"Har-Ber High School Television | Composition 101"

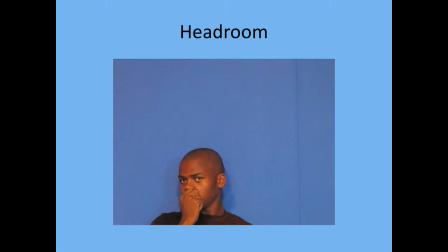So as a viewer, I'm actually waiting for something to happen, right? There's so much dead space, I'm waiting for something to happen. I'm waiting for Spider-Man to come down upside down, and they do that kiss scene from Spider-Man 1 with Tobey Maguire, right?
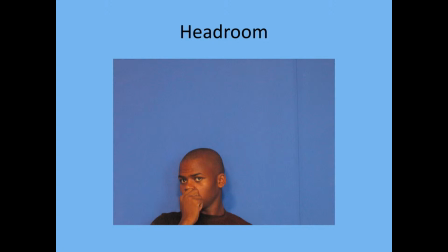That's what I'm waiting to happen. Because think of it like in the horror movies. It's a dark room. It's storming outside. The girl walks into the kitchen. They frame it very odd as she opens the refrigerator door, right?
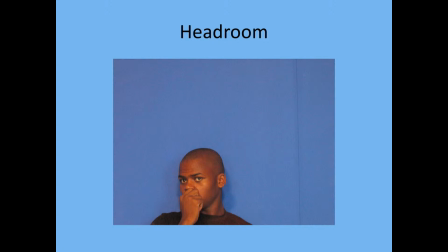And then what are you expecting as an audience? When she closes it, the killer's going to be there, right? We've been trained subconsciously to think like that. So too much space leaves the uneasiness, the tension, like something is about to happen.
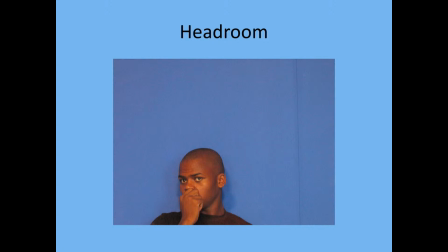Something is about to fall from the top of the frame. So we want to make sure we don't have too much headroom.
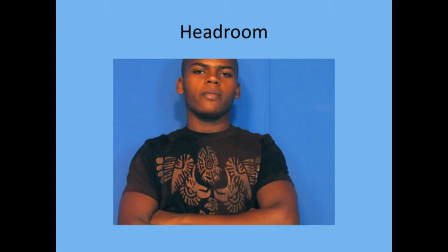Here you go. Too little headroom, right? His head's literally out of the frame. And what does this do? Well, it creates the claustrophobic feel. I actually want to look away from this image.
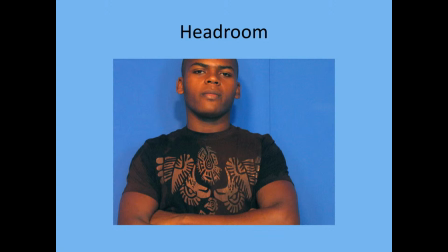There's too little headroom. I feel like I'm trapped in a small box with this person, so I want to get away. Could you use this to your advantage? Absolutely. You certainly could.
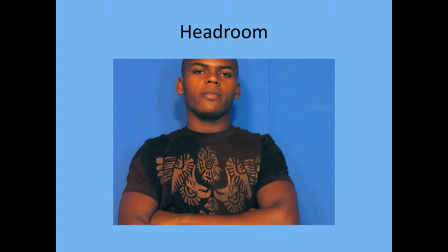But if you do it on accident, this can cause a detrimental effect to the audience where they don't want to look at the screen. So be careful. How about this one?
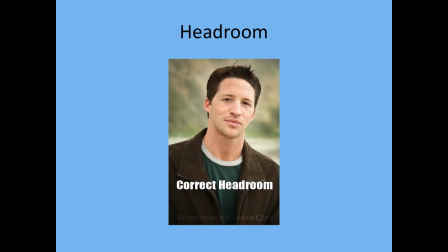Perfect jawline, soft lips, great hair, great hair. Man, that's great hair. This is the correct amount of headroom. Do you see how there's just enough space at the top of the frame for his head to move around freely?
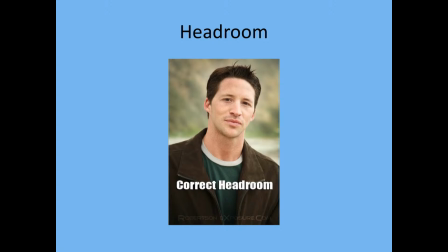So that's what we're shooting for, the correct headroom. Now let's take a look at one that I deem questionable. Is this the correct headroom? You be the judge. Ready? 1, 2, 3.
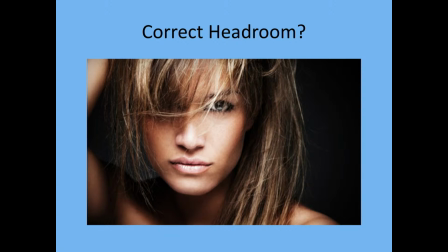Who is it, number one? That's right, Taylor Swift. No, that's not true at all. That's Jennifer Lopez. So is this the correct headroom? I'll give you time to think about it.
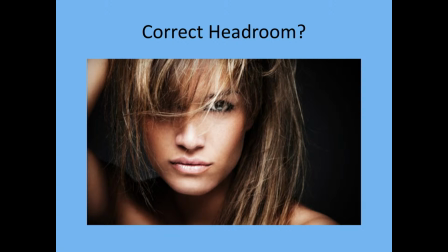The answer is yes. I'm going to guess 60% of you said no.
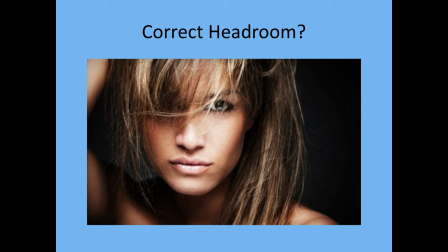Now, remember the definition of headroom.
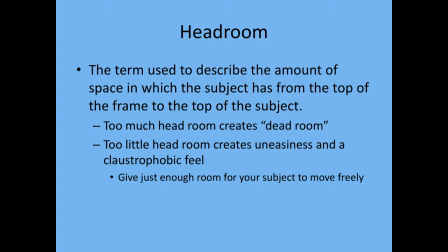Headroom is the correct amount of space between the subject and the top of the frame. The subject. So the subject in this shot was this person.
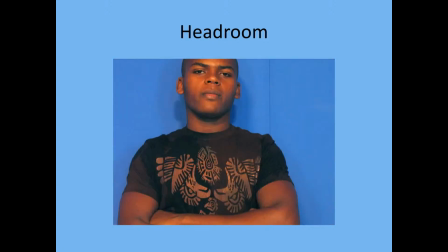The subject in this shot was this person. The subject in this shot was this person.
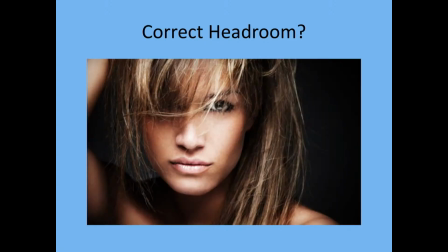The subject in this shot is what? Her eyes. So this is probably a commercial or a print for some type of eyeliner or mascara or something.
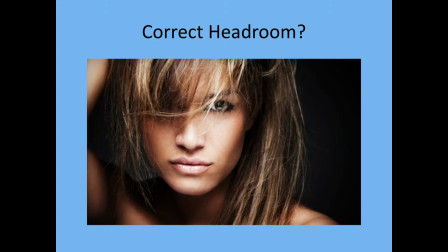I don't know the terminology. You girls help me out on this, but it was probably some type of promotional piece for her eyes. So is this the correct headroom for her eyes on the top of the frame? And the answer is yes. Now remember, you're not going to be shooting people all the time. Maybe you shoot a dog.
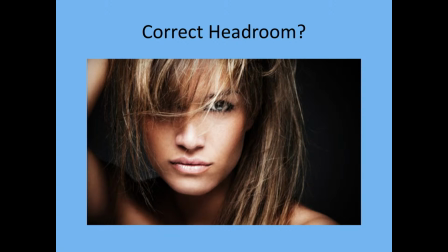Maybe you're shooting an apple. Maybe you're shooting a water bottle, right? So there's a bunch of different things. What is your subject? That's going to dictate what has the correct headroom.
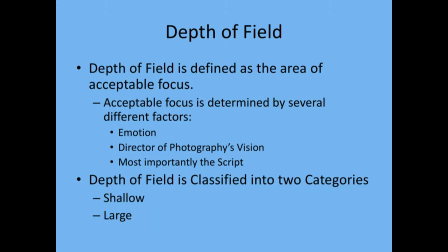Let's move forward. Depth of field, you're not going to mess a whole lot with this until you get into the advanced classes, the advanced stages, but I'll go ahead and define it for you so you can understand it.